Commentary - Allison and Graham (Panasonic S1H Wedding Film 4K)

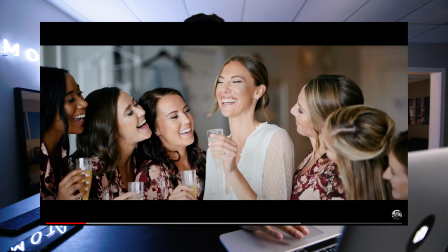8:20 there's nothing really crazy about these we of course you do it multiple times so like all these shots are separate takes so it's like alright guys put all the glasses together and pretend it's a boomerang and then all the girls know what a boomerang is so they just keep going back and forth
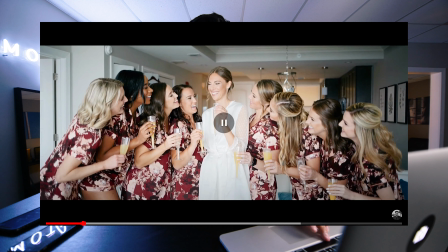8:38 and then we're like okay guys look at each other smile and And then we get this shot.
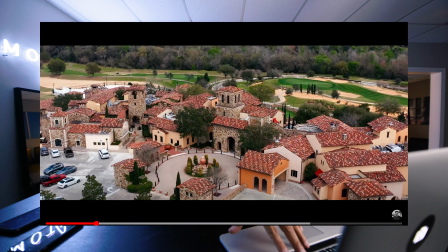8:46 And then all the different poses that the photographer wants to do, we do. Again, all the drone shots, fill up time, fill up the space.
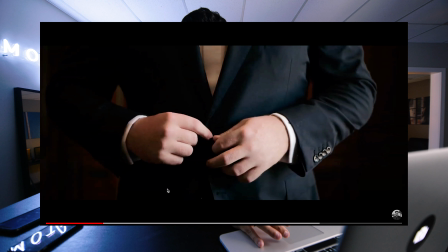8:56 Again like I was mentioning earlier, the room that the groom was getting ready in really wasn't the best room. It was more like a locker room for guys. And there was no light whatsoever inside that room. so we put him next to the only window to get these shots and
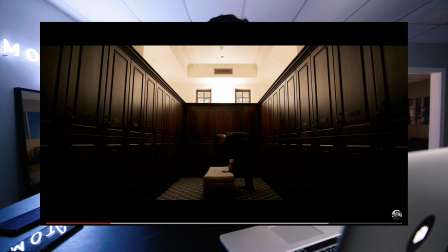9:19 then again you can see that the lighting is like I don't want to say terrible but it's really bad but we just really like the framing of this shot so we just put him there and we took a couple of these shots here and then again facing the window it's better I think
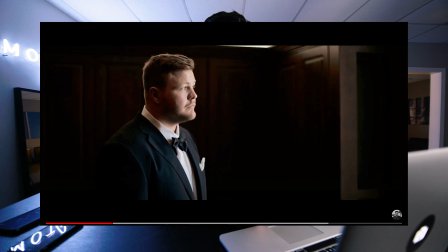9:36 this shot it could have been a horrible shot imagine if we had him facing the other way and then just exposed for the room that's when you get like that really washed out look you don't really get like the just lighting on his face the shadows are would be horrible um but yeah i do this you light him properly and then you just drop the shadows and post
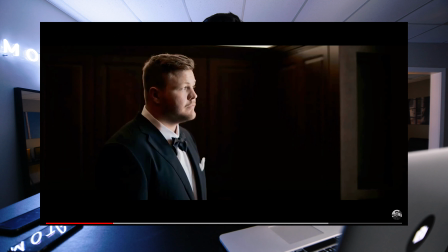9:59 and then you get this image where the only thing that you're focused on is the groom and his outfit
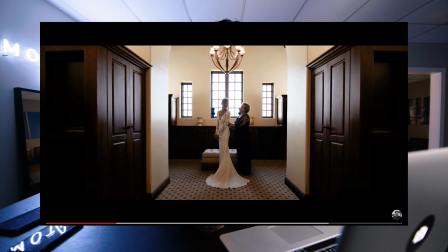10:06 and then again in here the lighting was it was all right but again you know all the lighting is coming from that back window and then you have all the tungsten colored lights in the room so this these shots were graded like really heavily or i would say corrected really heavily i had to go in and like uh selectively pick some colors and just like desaturate them all the way so like this whole entire shot was basically orange
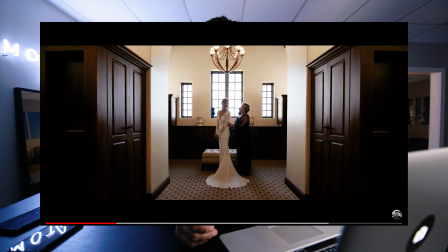10:30 um because i didn't want the windows to be blue you know so if you would have exposed for the tungsten lights at 3200 the window would have just been completely blue and then I feel like it's harder to work with that blue window light than it is to desaturate the orange tungsten lights
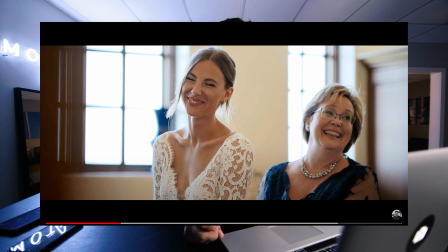10:52 so all these skin tones were completely orange they look like the oompa loompa people and um but yeah I just bring it in
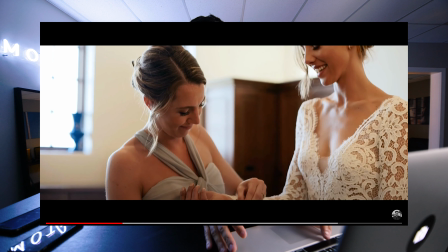10:59 desaturated and it ends up looking really nice so you can kind of see here like on her cheek and then on the skin right here
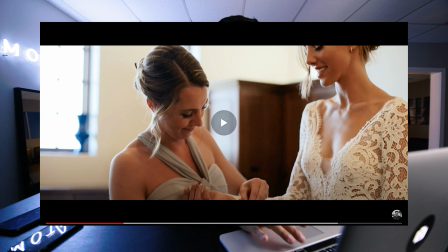11:07 it is kind of red and orange but I mean they ended up looking nice at the end again
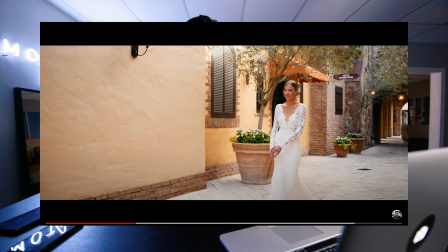11:17 all these little details shooting 1080 60 we really don't shoot 4k 60 on the s1h because there's like a major crop at 4k 60 so all the slow motion shots are 1080p
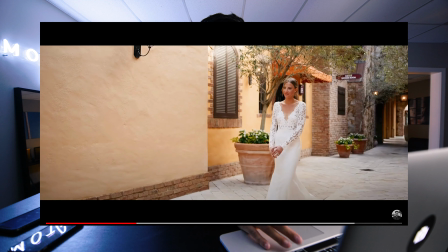11:29 and we just come out for a first look and uh we get this two cameras set up when all this was happening i was running i think this is a i think i was running the 35 millimeter for this whole portion and then jesse my business partner was running an 85 millimeter
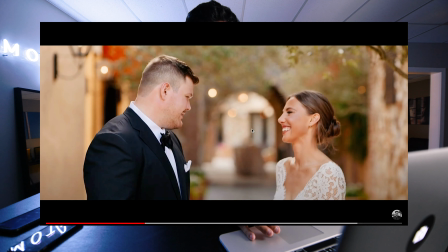11:52 just set up that one tripod shot uh one thing that we we tell our couples to do which is a good tip for you guys also when the groom is doing the first look we never tell him to turn all the way around we have to give the groom direction and the bride direction so we tell the groom when you get tapped on your shoulder turn like directly to your side don't turn around completely and then we tell the bride when you go to tap on your groom shoulder like take that extra step so then you're standing next to him and you guys look at each other then so if I'm groom and my bride taps me on the shoulder and this is your wide shot the last thing you want is for the groom to go like this and then you don't have a shot so we do this thing where it ends up looking like this and it
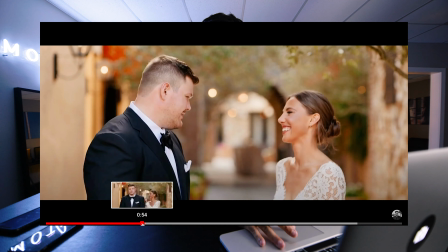12:41 looks really nice when they both turn and look at each other
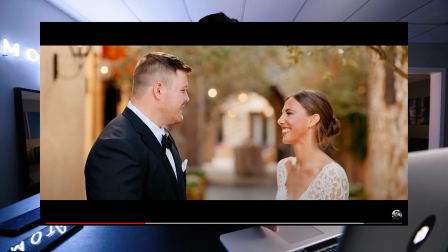12:45 and then this camera is gets both of the reactions instead of a two like two cameras shooting front and back and one's on the groom, one's on the bride. Now you're able to get both reactions in one shot while I'm able to reposition with my 35 millimeter.
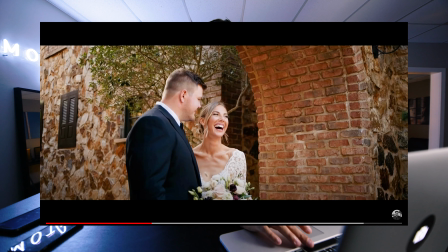13:03 And I'm able to come in and then get this shot from the side. After that, I'll run to like a portrait session. This place was kind of easy to work with. If you just take out all those like modern elements with like, like just safety things like the railings and all that stuff,
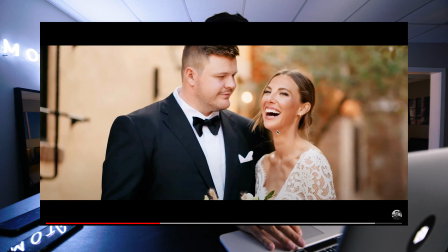13:25 it would looked literally like italy um yeah these shots were all nice uh you can see this one here um yeah all these shots are handheld when we do these travel shoots we never really take the the
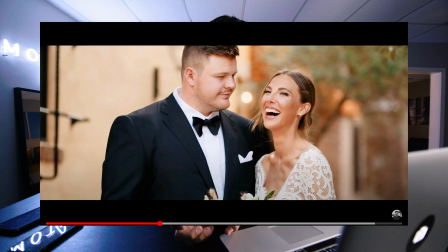13:40 gimbal with us um and i don't even run the s1h on the gimbal anyways because uh there's no autofocus so when we do use the gimbal it's mostly with the xt3 but yeah so all these shots that you see moving and handheld um yeah it's just a it's just a 60 frame per second 1080 video with the stabilizer the internal stabilization on and you get these again
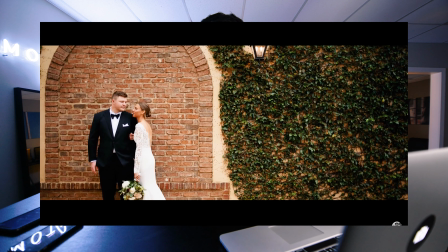14:07 85 35 85 a 35 shot there um
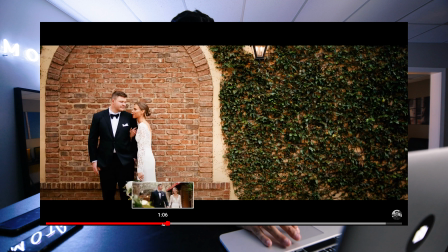14:12 we call we call these shots like those like uh no offense but like those like hipster like static shots uh we like to always try to throw one or two in there because um couples like them you know it's just so static uh the couple seems smaller than usual uh
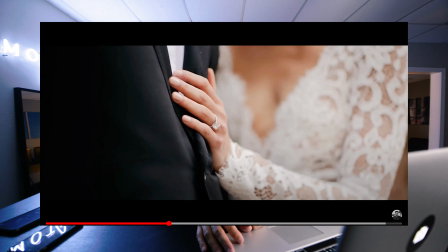14:30 and you get that framing's cool looks cool again
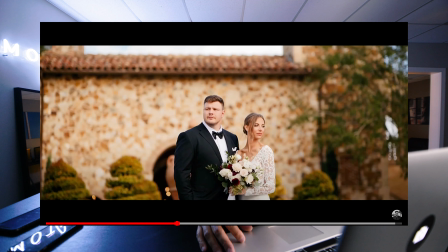14:35 all handheld all these shots are handheld 85 85 35 that looks great um yeah just more establishing shots
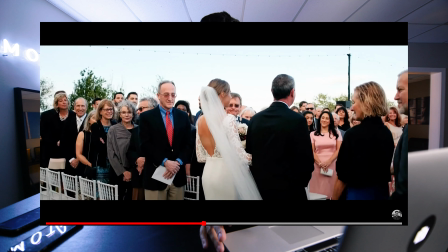14:51 for audio they had a really really good like sound team there give them the
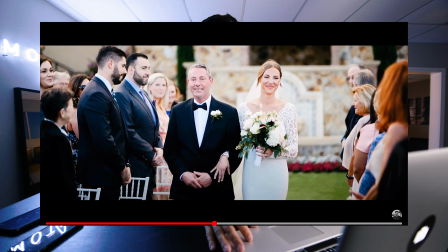14:57 task cam device that we have run the lab on the groom and
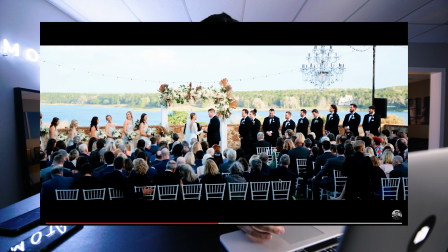15:05 here you can see the camera looks like it's moving but we we just normally do like a especially in the highlight video we try to like like whenever it's static like for the ceremony just do like a small push in with like the scaling so within those two
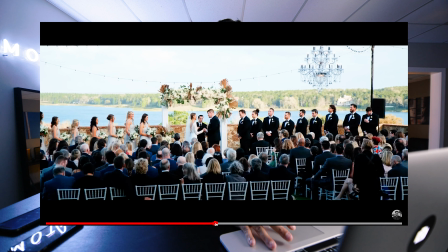15:20 seconds I'd go from like a hundred percent to like a hundred and three percent just to make it look like it's moving like
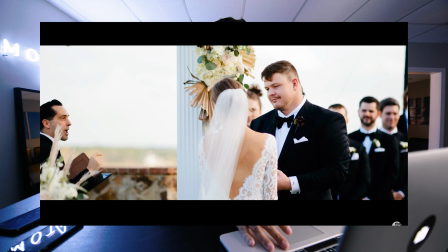15:29 a small little pushing yeah
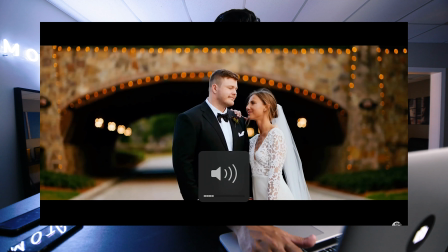15:36 then again handheld shots for the majority of it yeah
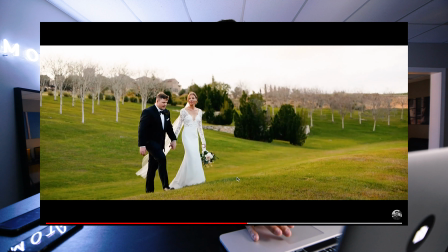15:42 so these are some of my favorite shots you've ever captured for a wedding that shot especially
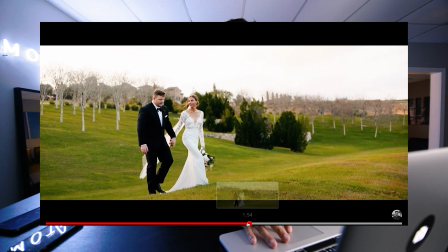15:47 when I brought it into Premiere then I stabilized it even more with warp stabilizer it blew my mind with how like how awesome it looked um yeah
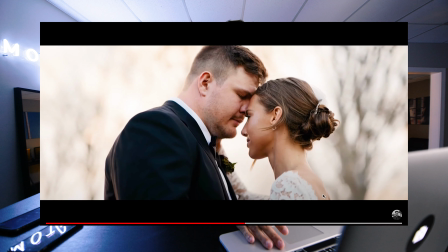15:59 look at this